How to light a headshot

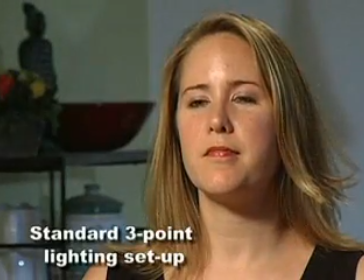Most lighting textbooks would teach you that a standard 3-point lighting setup is all you need. It's time to throw those books away.
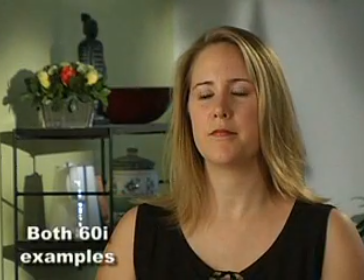We are going to explore a film style setup for lighting a headshot using both a male and female subject.
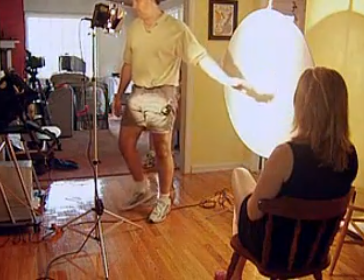What follows are highlights to show you that everything you need to light a headshot successfully is in this video.
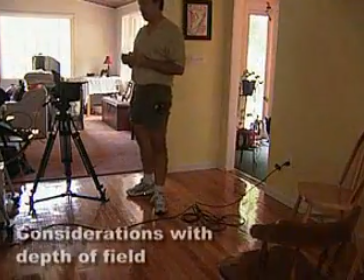Talent and focus and my background as soft as possible.
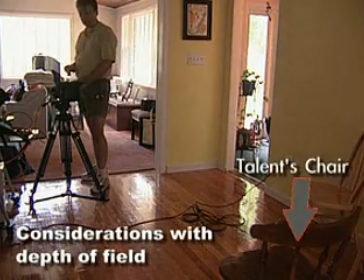And the only way I really can do that indoors effectively is to move my camera back as far as I can move it
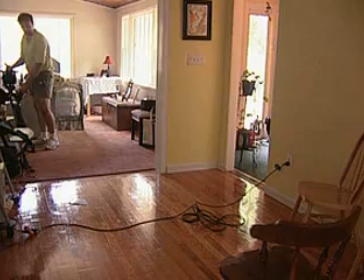to where it still makes it still can frame up my talent correctly.
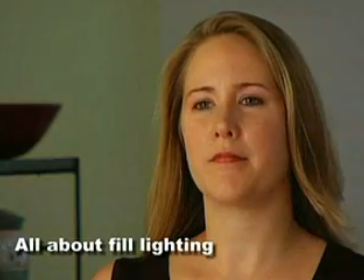She looks relatively flat. As you'll see here once again, there's no fill and there's fill.
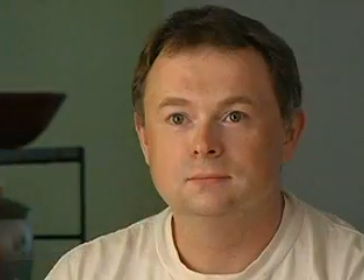And I could just bring the fill down to balance. There it is. With that kind of chiseled, there's that 3/4 moon again.
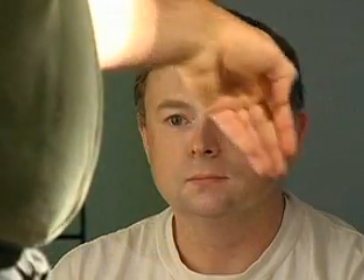The light brighter here falls off and it gives us a representation that he is indeed a three-dimensional object.
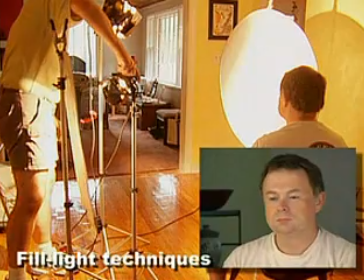And here's a little fill, and then see I'll bring some more in the balance, and so I have the option, I can flatten them out, I can make them look.
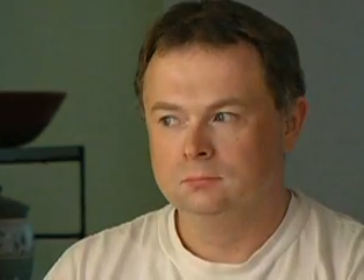But normally in an interview situation, it's just always pretty to have a bit of a modeled look, and this is quite nice for me.
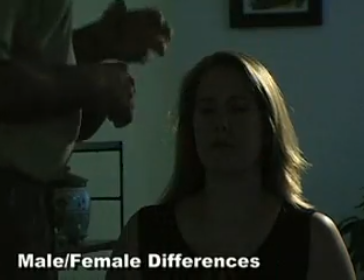I do something slightly different with women than I do men, which is I only like women to have a little bit more of a halo around them.
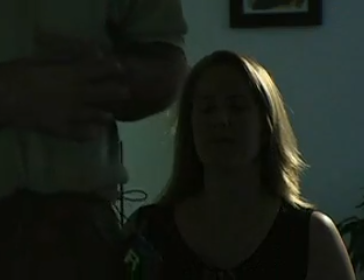They just look that much more elegant, that much prettier.
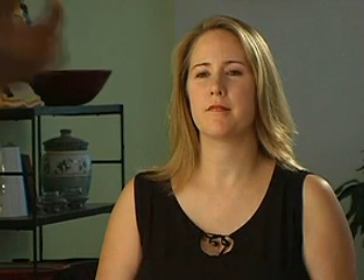Front key light, where she looks good, there's a bit of a modeling effect, which says, hey, I'm a three-dimensional object.
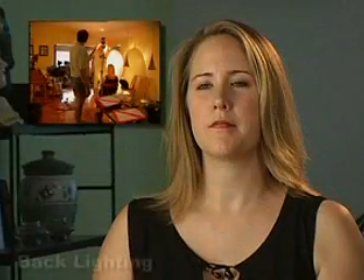Of course, if you wanted to, see how the hair becomes, so you can actually create an effect,
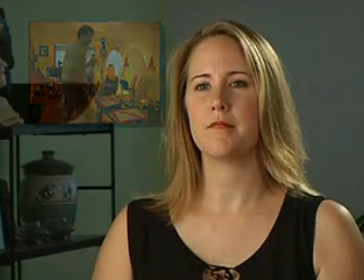but effectively, if it's a matter of hair color, like here's what I wouldn't do, here's what I'm getting at.
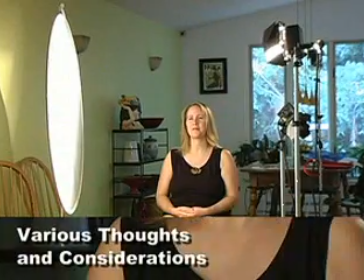I would not go, so there's the bottom of the room. Already you can see there's a little softer focus back here, which is really great.
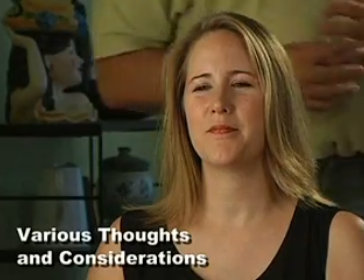Now some people suggest, or ask me, hey, can I flip the ND switch and use that?
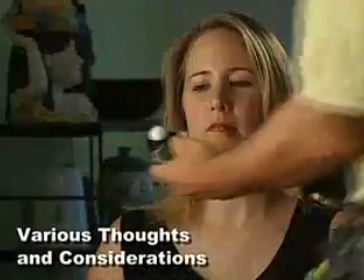Well, you can, but the only problem is I'm very comfortably using 40-foot candles to light her.
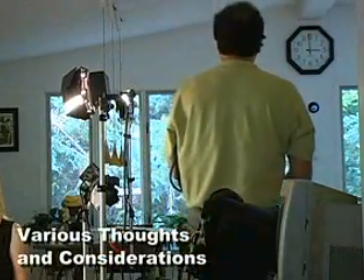Well, as you can see, the room I'm in has windows, and those windows,
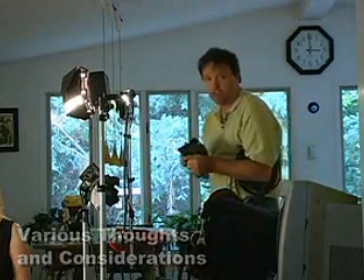of course, see a sunny, bright day outside, but they don't.
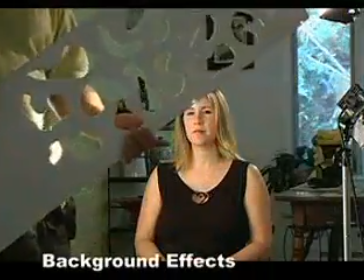And with this, I can create all types of great effects in the background. So that's what I'm going to use right now to create an effect in the background.
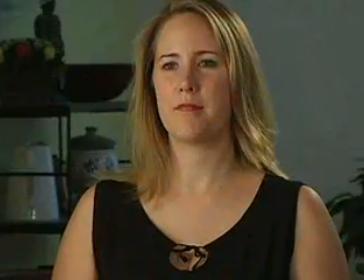Let's discuss looking room.
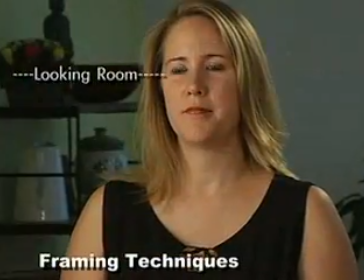The looking room is that if she's looking in one direction, I want to make sure that, see, if she's in the center of the screens,
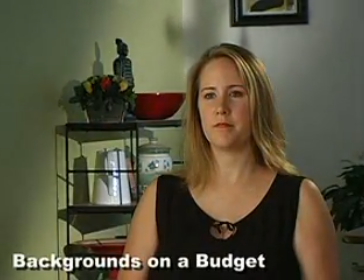you could very simply close the barn doors down and create any kind of slash behind her.
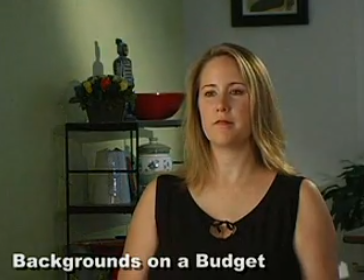You could maybe just a bit of light here. You could put a bit of light there.
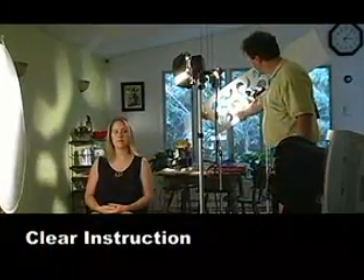You see, I'm just using a little portion of it, and basically these kind of three little holes.
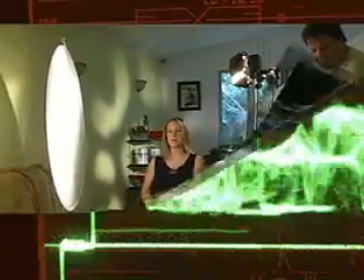Now just pan over to where she is and see the effect on the wall, Matty. But when you're looking at this waveform monitor, what you see is
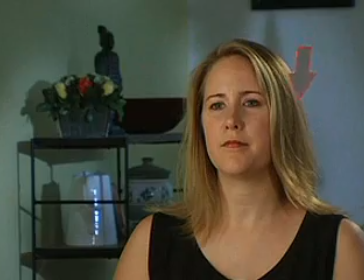I've created a background that's within the same relative range of intensity.
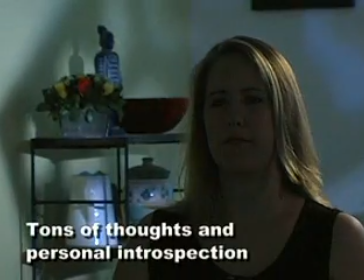When I move it further from the source, I create a harder, more shadowy light.
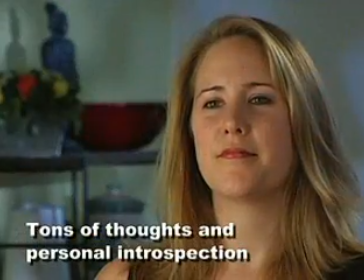I'll turn off and show you what happens to her again. Okay. And that works too.
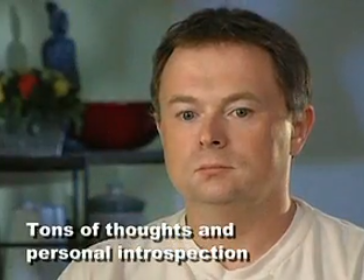I mean, if you wanted no light on the background, I have the ability here to use this as is, which is just straight color.
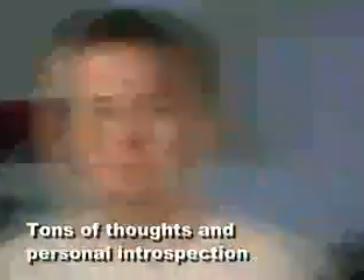I can warm it up to warm his neck up a little bit here. As you can see, I'm throwing on there a half color correction.
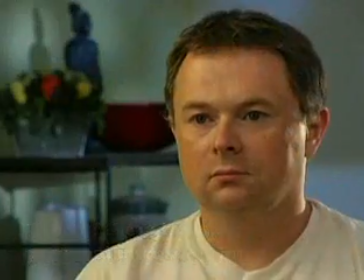Everybody in the network seems to love nowadays, which is the higher key.
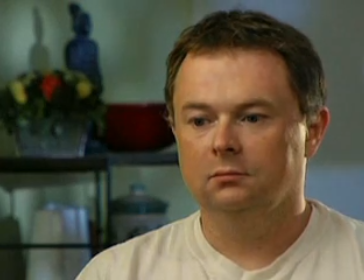Now, there is an advantage to a higher key if you've got someone that's a little uncomfortable, they feel like they're fat looking on camera.
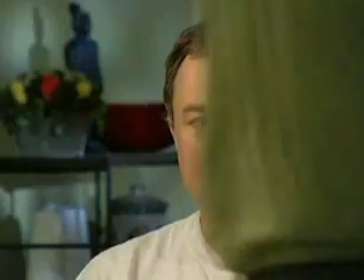And what it does is, by lighting from above here,
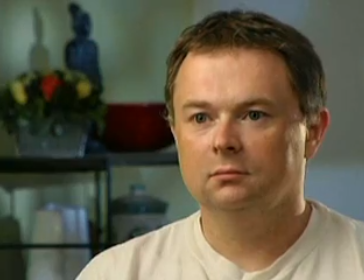as you see, as I flip between the difference between this and the other shot, natural light, that's going to be my key light right here.
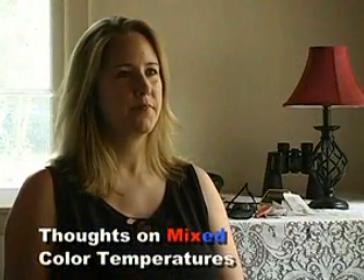I'm going to let it do what it does best. And then I'm going to supplement what I've got there.
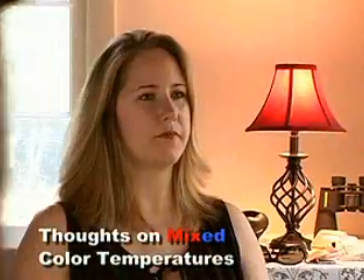And how I'm going to do that, a 2800 Kelvin bulb. It's a standard bulb, and it's very warm.
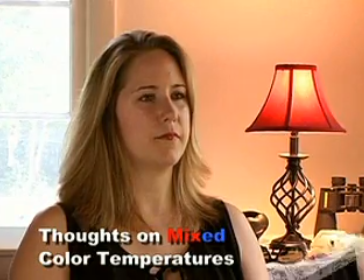And look, it's kind of, woo, it's not pretty. So I'm going to let that window become her rim light.
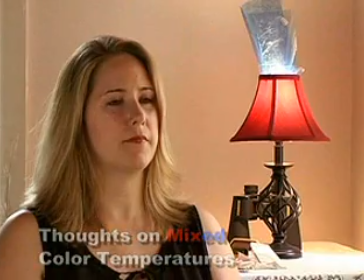Look what that window's doing to her hair.